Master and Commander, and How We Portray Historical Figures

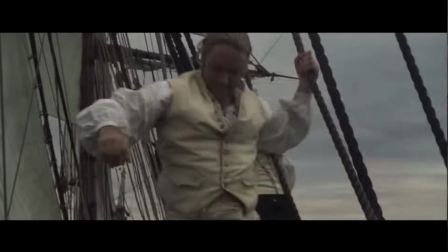249s
So how is this relevant for our discussion today if we're talking about real-life people in film? Well, because like a great spirit of sorts, a very real name is looming over this fictionalized story.
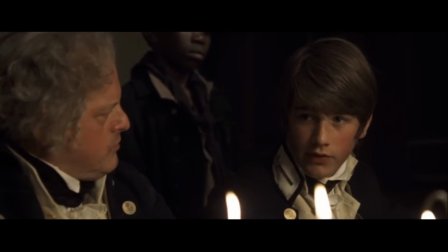263s Excuse me, sir, but Mr. Blakeney said that you served under Lord Nelson. but with Nelson. To Lord Nelson.
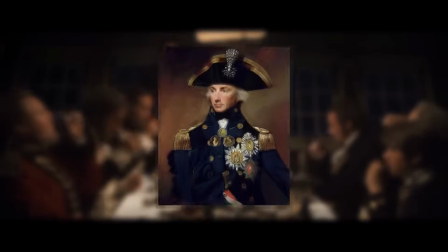269s To Lord Nelson.
Vice Admiral Horatio Lord Nelson, hero of the Nile,
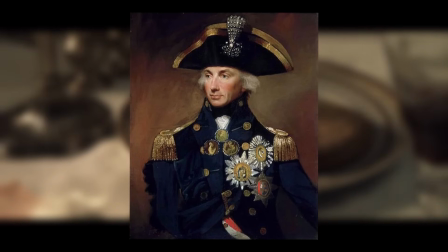276s
martyr at Trafalgar, and savior of his nation and the free world.
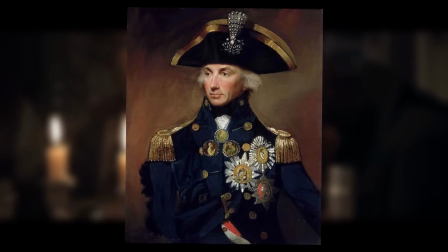281s
And if perhaps my language seems a little strong to you, know that for vast swaths of British society during this time period,
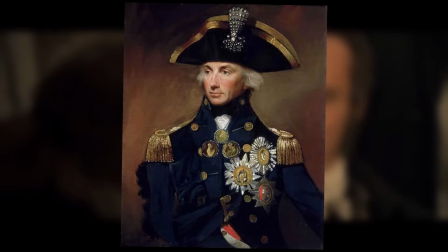288s
it probably isn't anywhere near strong enough, especially for the men of the Royal Navy.
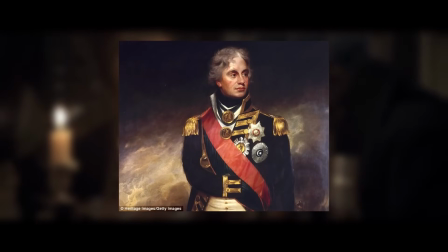295s
Nelson was a father to the Navy, a hero to his people.
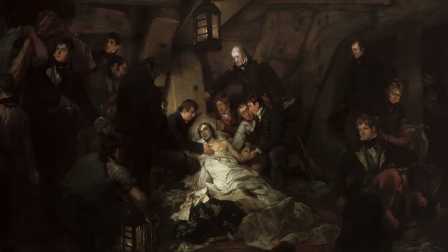299s
When he was killed in the battle which decisively won British naval supremacy for the next hundred years, give or take a few,
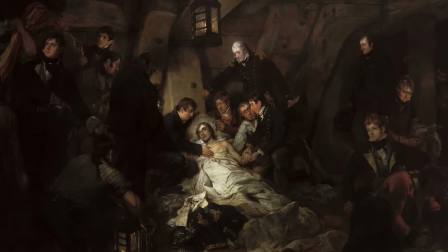306s
even the king was claimed to have in despair said, we have lost more than we have gained.
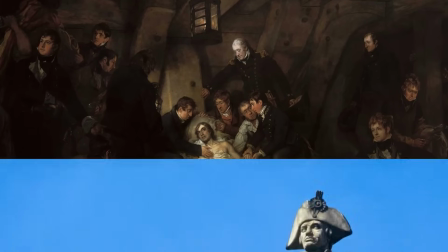312s
This guy was, and honestly pretty much still is, the ultimate example of hero worship.
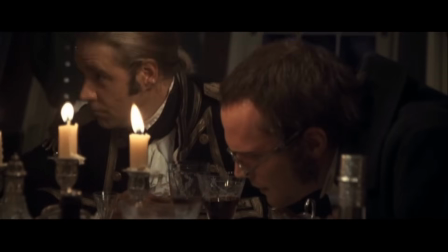319s
So how on earth do you even approach giving a character of such gravitas the portrayal that they deserve? Well, the answer is, you kind of don't.
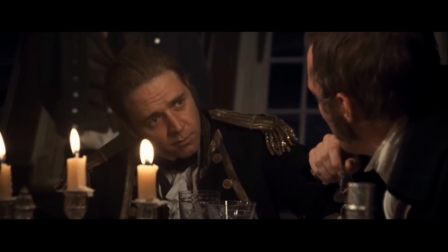330s
As I said, the name of Nelson looms heavily, if perhaps also briefly, in this film.
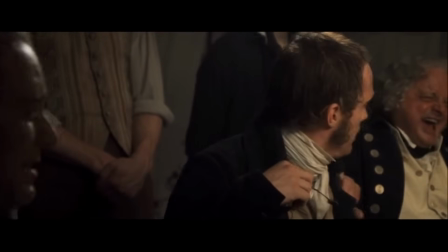336s
But the man himself never makes an appearance.
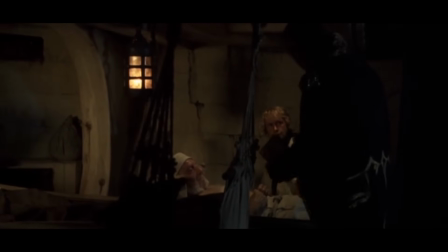340s
The first time his name is mentioned comes after a disastrous battle with a French frigate, which has left the British in rather dire straits.
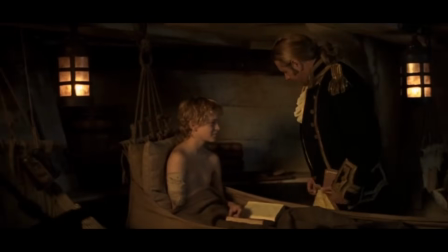348s
Among the wounded is Lord Blakeney, a young midshipman with notable family connections who recently underwent the traumatic experience of an amputation,
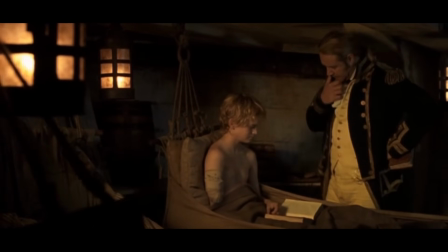356s
and Captain Jack Aubrey visits him below decks with a gift in a bid to provide some comfort. The captain is clearly a little uncomfortable with the situation,
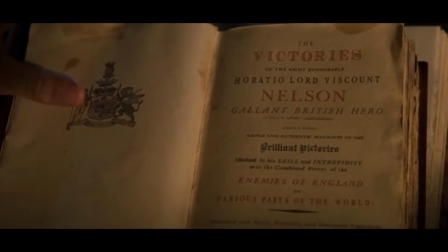365s
but still he's able to find some shared interest with the boy through the heroic acts of the famed naval hero.
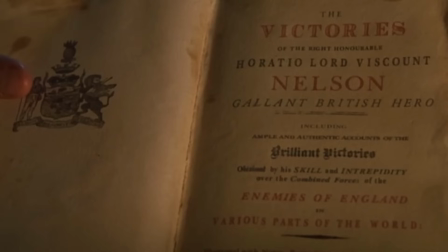371s
And this is the first we see of Nelson's name.
The Victories of Nelson, gallant British hero.
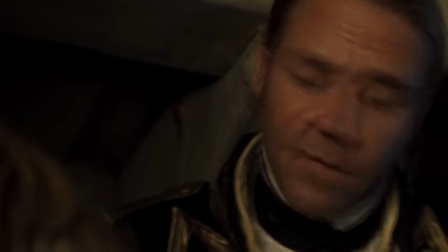379s It has all of his major battles in it and some very fine illustrations. Thank you, sir.
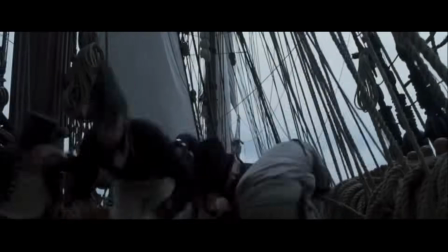385s
A sharp distinction to the blood and terror of just a few minutes prior, this is a glorious portrayal of a man beyond mere mortality.
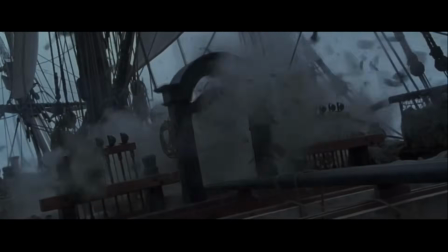393s
This is a portrayal of a hero.
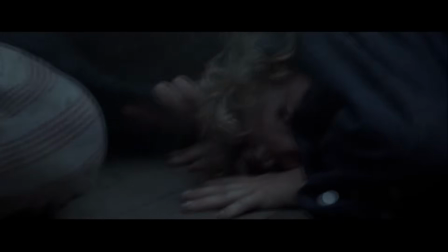396s
And here we have the perfect opportunity for this film to ruin the moment completely.
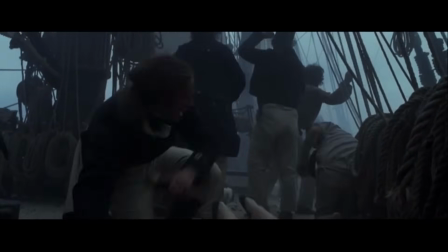403s
You could have a flashback of Aubrey fighting alongside Nelson to see some random famous actor shouting
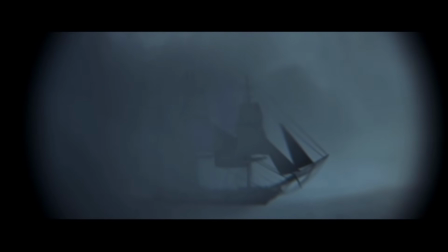410s
some indiscernible command to swelling music as he looks dramatically towards the camera and probably winks or something silly like that.
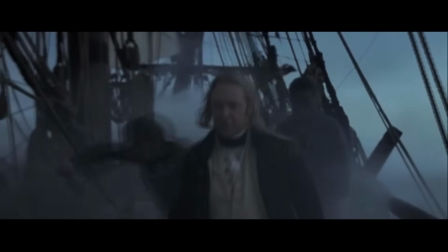417s
All in the effort, as usual, to add more cheap action shots and to be able to show Nelson himself in the trailer for the film.
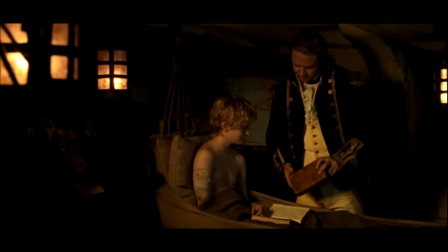426s
But no. No, instead what we get is this beautiful, this, this real moment, which is simultaneously humanizing Aubrey while reaffirming the manner in
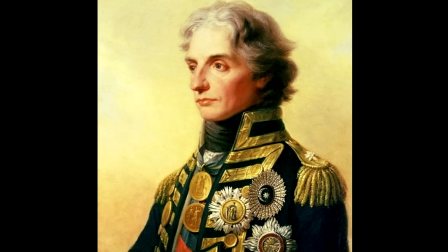437s
which many Britons of the Napoleonic era envisioned Nelson as an almost ethereal,
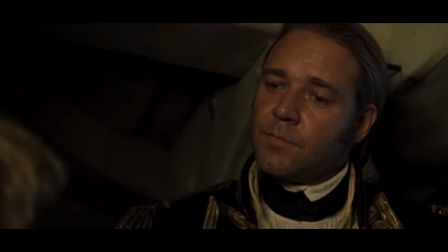442s
heroic figure.
Did you ever meet Lord Nelson, sir? I had the honor and privilege of serving with him.
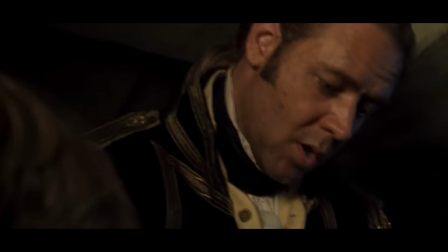449s Had the Nile. A great victory. You can find it in here, actually. Page 135, if I'm not mistaken.
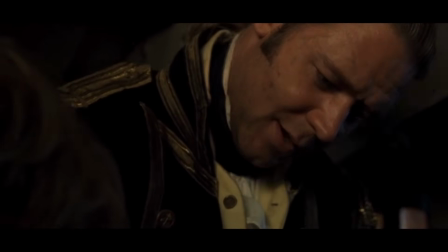458s Yes.
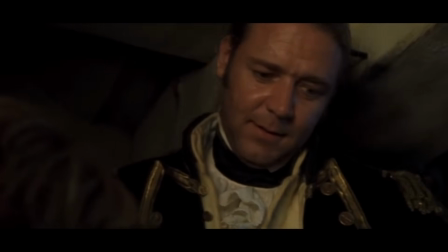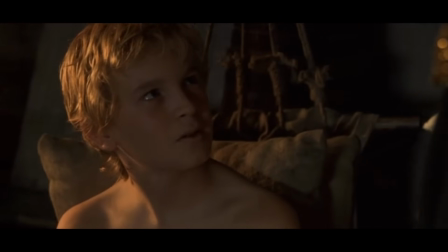466s May I beg you to tell me what kind of man he is?
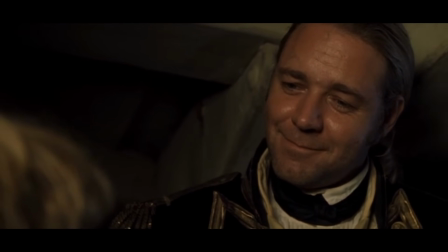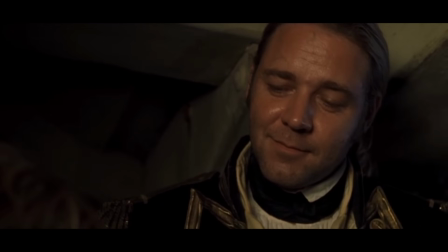474s The real, sir. Thank you.
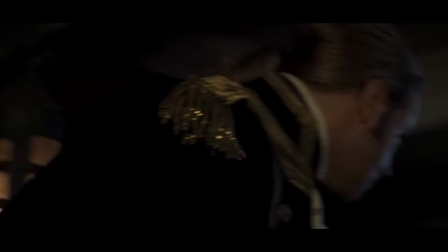478s
Far from putting words into Nelson's mouth or casting him in some specific light through modern eyes,
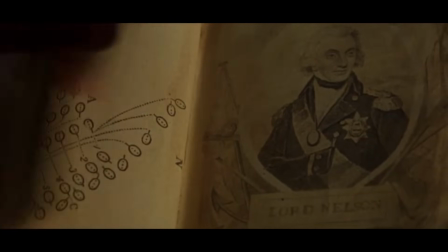483s
this is the kind of writing, I think, that takes Nelson on his own historical terms.
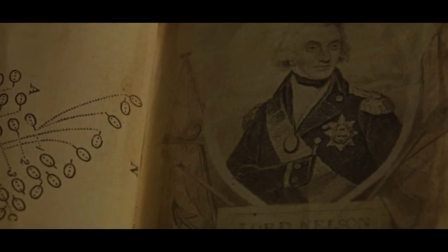488s
It's portraying him how the vast, vast majority of people would have seen him, which is to say, in terms of mythos more than any literal fashion.
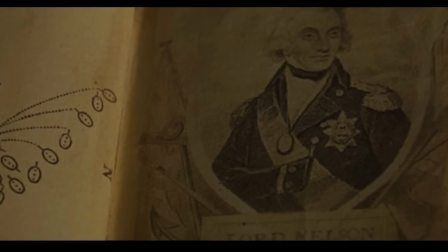501s
How appropriate, then, that the scene ends with exactly one such image, as Blakeney flips past the page of some heroic act to a portrait of the man.
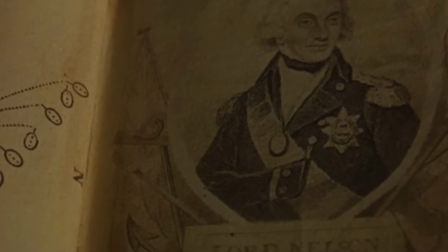509s
Because while we in our photorealistic age may be used to seeing public figures, warts and all, for Blakeney, this is his Nelson.
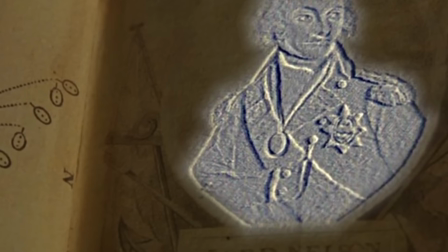518s
For millions of people, this is precisely who Nelson is.
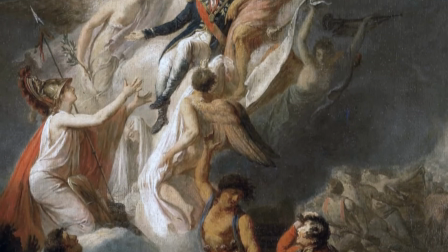524s
No artistic licenses being taken here, no words being put into Nelson's mouth, no makeup or fake accents or any of it.
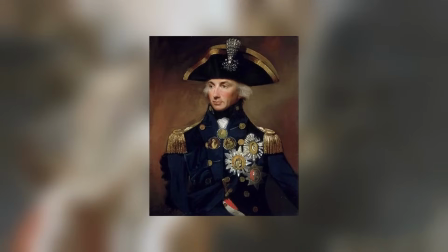531s
This is just the man as he was truly known.
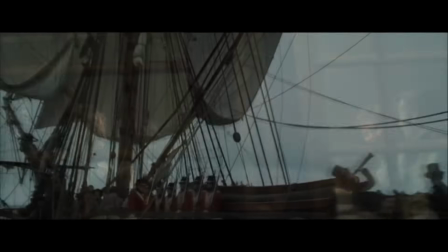536s
Lord Nelson is mentioned at greater length later on, after the British ship, having been repaired and resupplied, once more is taken to the hunt.
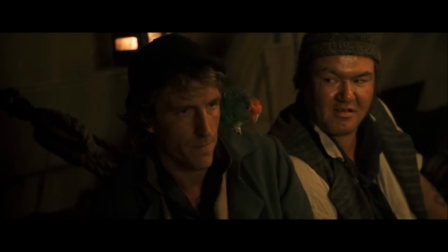544s
Naturally, there is fear and apprehension at the coming of a battle,
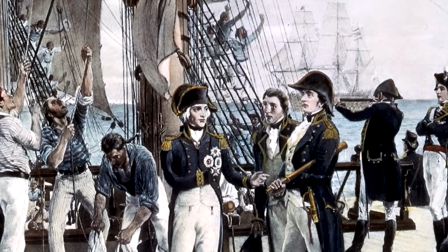547s
and many must undoubtedly in such times be asking themselves whether they will be capable of standing up to what England expects of them.
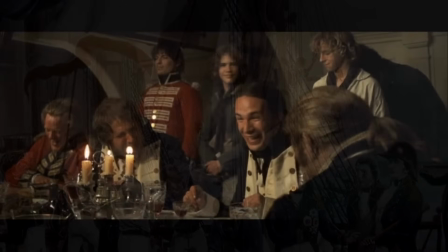554s
But still, these men are jolly jack-tars, and Captain Aubrey keeps a fine table where he might entertain his officers with drink and song.
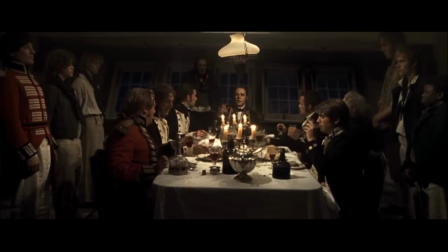566s Gentlemen, to wives and to sweethearts. Wives and sweethearts.
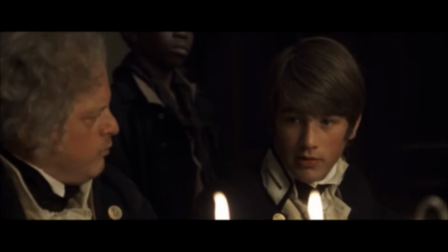572s May they never meet.
Though the mood does change a bit when, once again, the name of the hero is evoked.
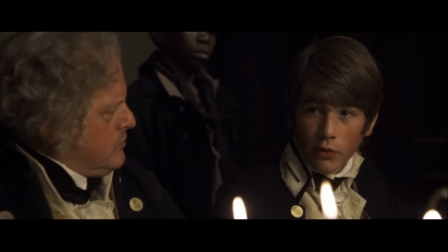583s Excuse me, sir, but Mr. Blakeney said that you served under Lord Nelson at the Nile. Indeed.
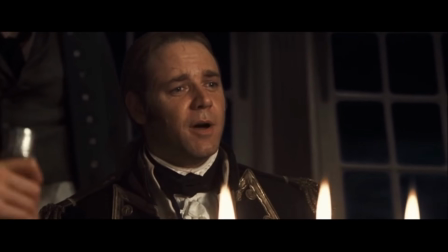589s I was a young lieutenant, not much older than you are now. Mr. Pullings.
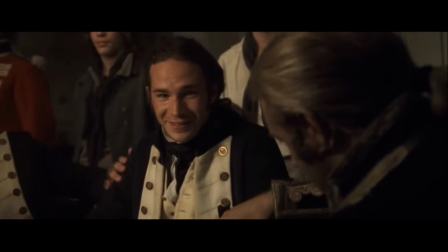594s Mr. Pullings was a snivelling midshipman, still yearning for hearth in her own.
Again, Aubrey is perhaps a little shy to discuss such matters as
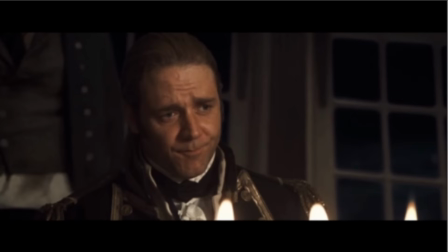602s
personal past experience in favor of drink and removing one's mind from reality, as he attempts to deflect this with a bit of a lighthearted joke. And again,
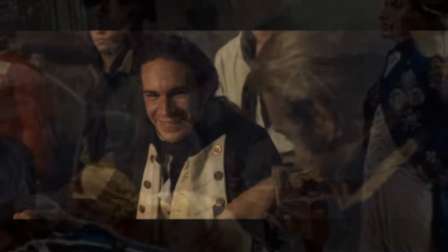612s
that's a beautiful moment for humanizing himself and the crew while simultaneously making the name of Nelson feel so much more meaningful and weighty.
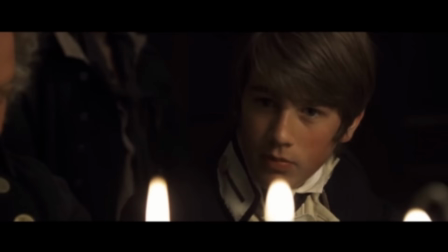621s
But still, the younger lad persists. I mean, after all, how could you not, being only one layer removed from the hero himself?
Did you meet him, sir? Can you tell me what he's like? I have had the honor of dining with him twice.
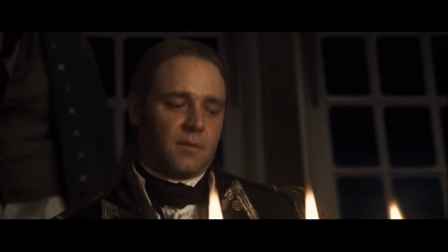636s He spoke to me on both occasions.
And here is where things get dangerous.
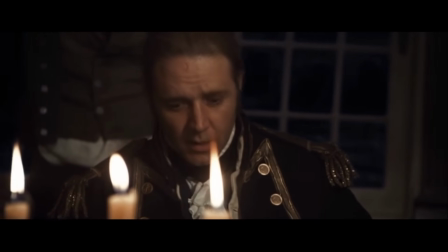641s
We're a level removed from the man, yes, but now the filmmakers have put themselves in a position to give an actual and
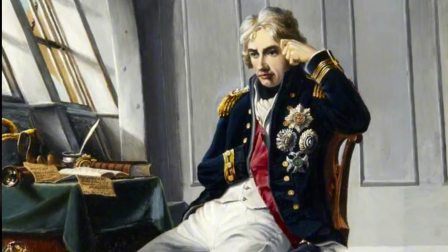648s
very direct perspective about Nelson and who he was,
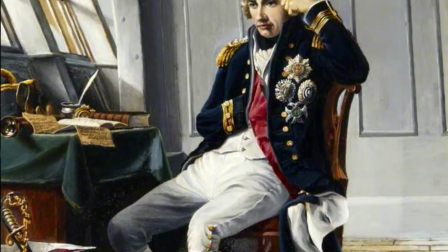653s
what kind of man he was. This is an opportunity for the filmmakers to insert their modern thoughts,
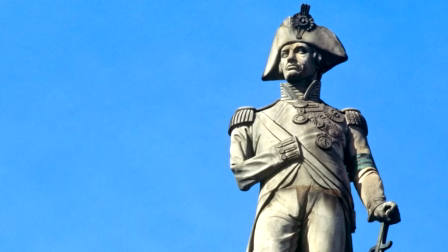660s
their modern interpretations into the mouths of historical figures, which is oh so unfortunately common in period pieces.
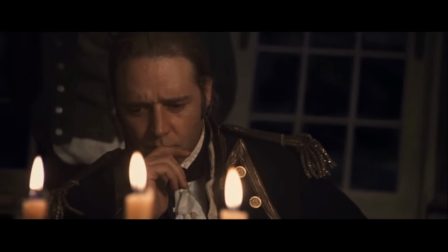669s
This is the sort of pivotal moment that can ruin how we perceive a historical figure,
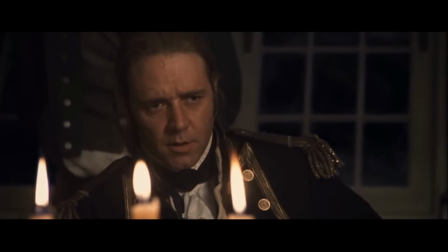675s
or at the very least, casts a very powerful and very specific light on them.
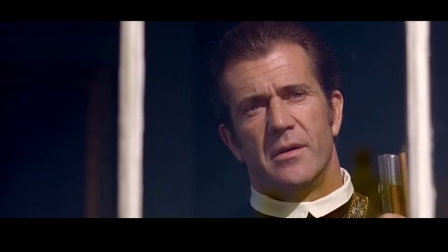681s
Think of the Patriot and Mel Gibson saying, That gates is a damn fool.
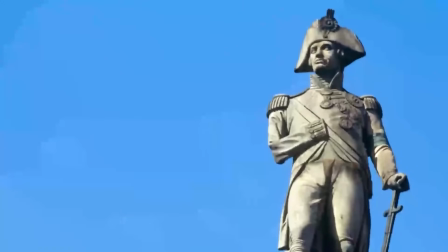687s
So let's lean in here and see exactly what kind of light is being cast on this titanic figure of Lord Nelson.
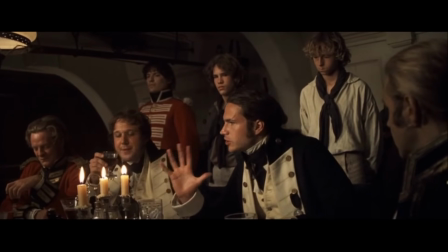695s He always said in battle, never mind the maneuvers, just go straight at him.
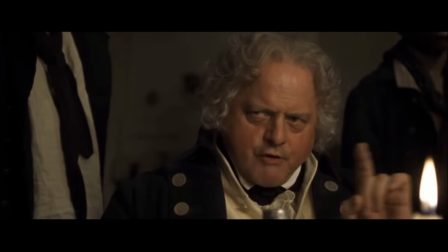700s Some would say not a great seaman, but a great leader. He's England's only hope if old Boney intends to invade.
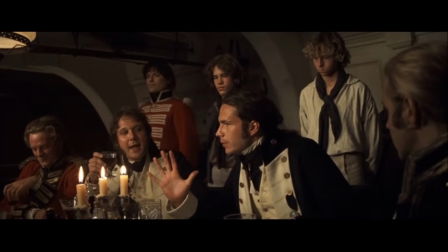708s
Now, every response is appropriate to the character that says it, whether it be youthfully excitable or more callous yet respectful.
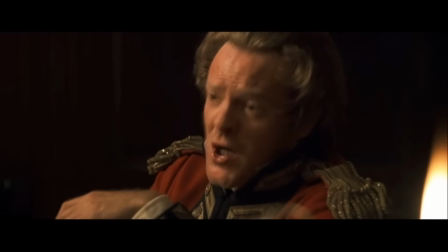715s
But alongside the replies being deeply appropriate, I think, they're also all very plain.
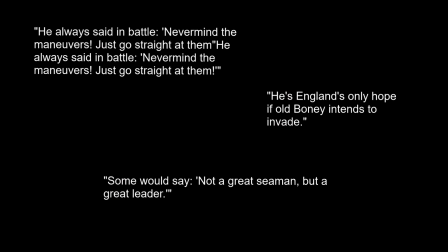723s
These aren't offering anything truly new.
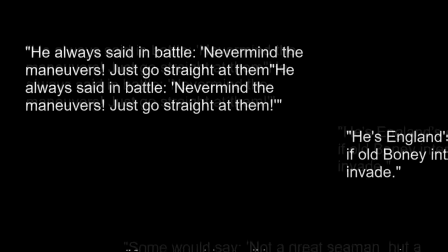725s
They aren't adding any grand historiographic insight to the man. he always said to go straight at him, isn't really that far off from an actual quote we have from Nelson,
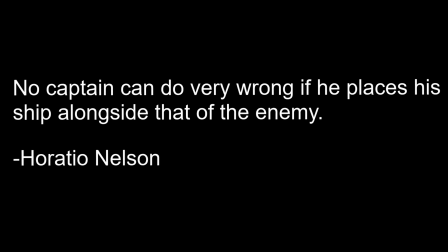734s
being no captain can do very wrong if he places his ship alongside that of the enemy.